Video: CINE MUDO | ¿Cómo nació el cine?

La mayoría de los Los planos que se usaban en aquel entonces eran planos enteros, donde presentaban al personaje frente a la cámara, y así mismo ocurría la acción, como si se tratase de una obra de teatro.
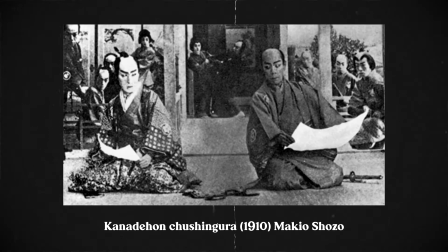[8:25]
De hecho el cine japonés en sus inicios era una obra kabuki grabada. Cuando comenzaron a colocar a los actores dando la espalda
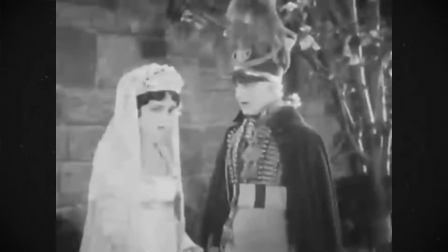[8:35]
a la cámara y a usar los planos por encima de las rodillas, hacían sentir al espectador dentro de la película, que podían sentir la acción que estaba pasando. Empezaron a acercar mucho más la cámara al personaje para contemplar mejor las expresiones que tenían, porque se entendía de una forma muchísimo más clara lo que querían proyectar.
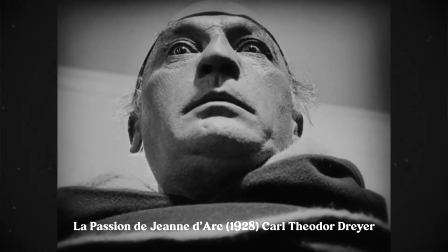[9:01]
Se podía saber y entender la emoción de los personajes. George Méliès fue el cineasta más influyente de esta época,
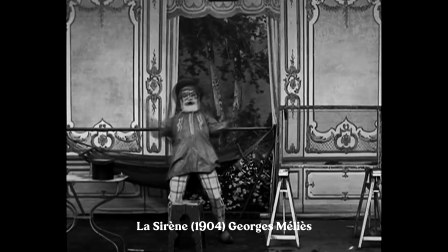[9:11]
fue pionero en la utilización del truco de sustitución de elementos mediante el parado de la cámara, que esto llevó a crear el montaje cinematográfico. El montaje de continuidad fue otra técnica narrativa
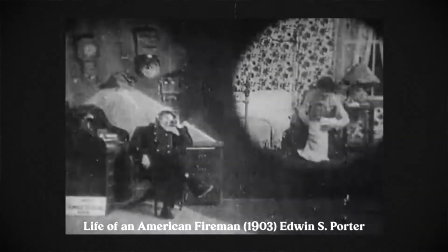[9:29]
que se implementó por primera vez en The Life of American Fireman,
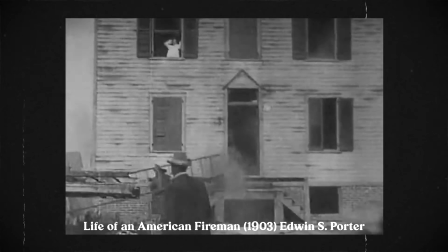[9:34]
de Edwin Porter, que se usó para seguir la acción del personaje principal. Inspirado en este concepto, Charles Paté hizo una variación,
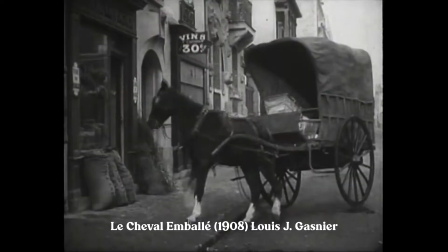[9:43]
que en este caso se nombraría montaje en paralelo, para mostrar dos acciones que ocurrían al mismo tiempo. Pensando en estos dos conceptos de montaje, en Intolerancia de 1916 se usaba un montaje no como cortes de acción-deporte o cortes temporales como el de Paté Ponía al público a pensar no solo en el desarrollo de la acción, también en el significado de la secuencia Luego que el director Minoru Murata vio Intolerancia, en 1921 realizó un filme llamado Rojo no Reikon
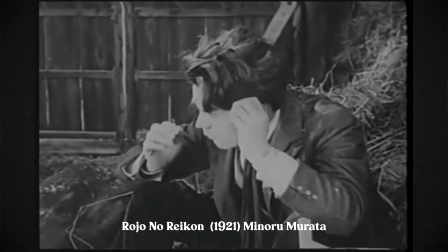[10:20]
Para nada convencional a lo que yo mencioné sobre el cine japonés en su inicio, pero fue el primer paso para modernizar la industria cinematográfica de su país. Rojo no Reikon es considerada como la primera obra maestra de la historia del cine japonés. Hubo otro tipo de montajes que ayudaba a la narrativa de la película, que sería el flashback.
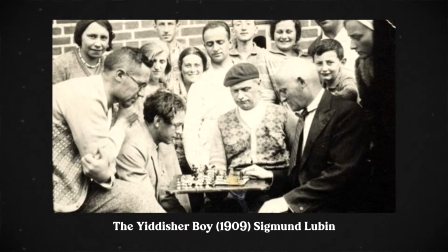[10:46]
Que fue implementado en esta película, disculpen, no sé cómo se pronuncia eso.
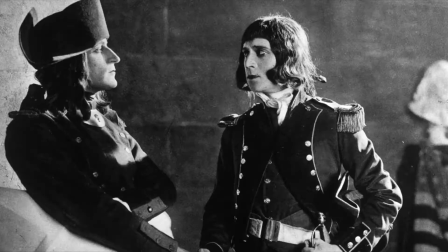[10:52]
Y se podría considerar como el primer flashback de toda la historia del cine. El montaje de ángulo inverso, el que ahora se llama plano contra plano, se convirtió en una de las técnicas más importantes en los años 20.
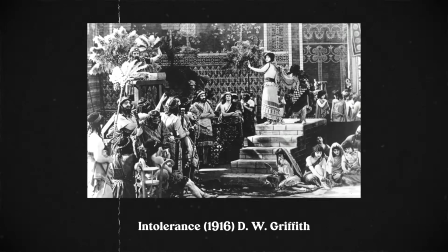[11:06]
El cine mudo, al no tener un antecedente cinematográfico, se inspiraban en cuadros ya realizados. Aunque esta práctica se sigue haciendo hoy en día, lo que más me gusta de este periodo del cine son los esquemas de iluminación. Por generalizar, eran películas en blanco y negro,
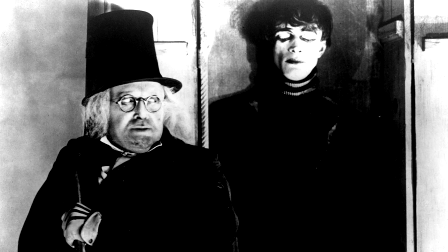[11:26]
entonces tenían que tener un buen contraste entre las sombras y las luces.
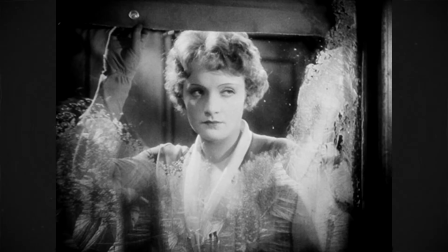[11:32]
Así comenzaban a utilizar las sombras para tener una mayor profundidad en la fotografía.
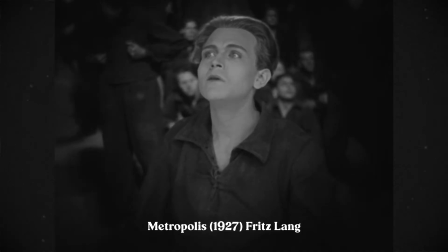[11:38]
También halos de luces detrás de los personajes para iluminar el cabello y poder separar los actores del decorado.
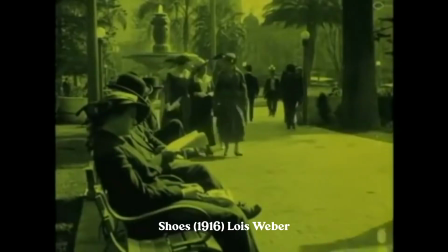[11:47]
Yo lo quería hacer, pero me faltan luces. Se me olvidó mencionar que algunas películas mudas eran a color
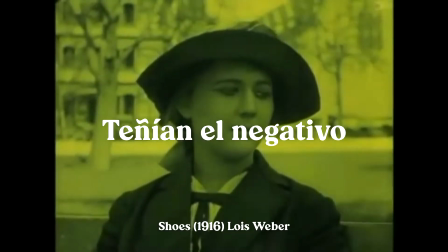[11:55]
porque tenían el celuloide dependiendo de qué escena se encontraban.
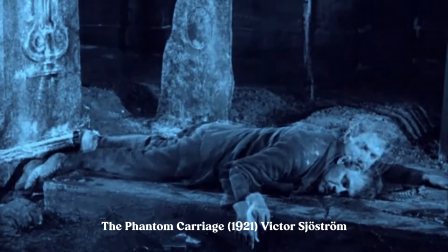[12:00]
Por ejemplo, si la escena ocurría afuera era de un color azul oscuro, pero si ocurría dentro de una locación era de otro color.
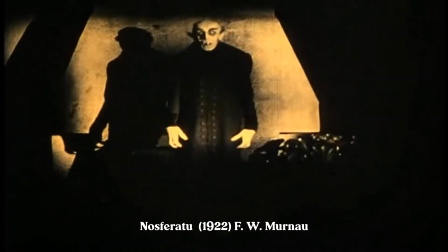[12:09]
Entonces podemos decir que aquí fue que comenzaban a tener un código de color para un cierto tipo de contexto.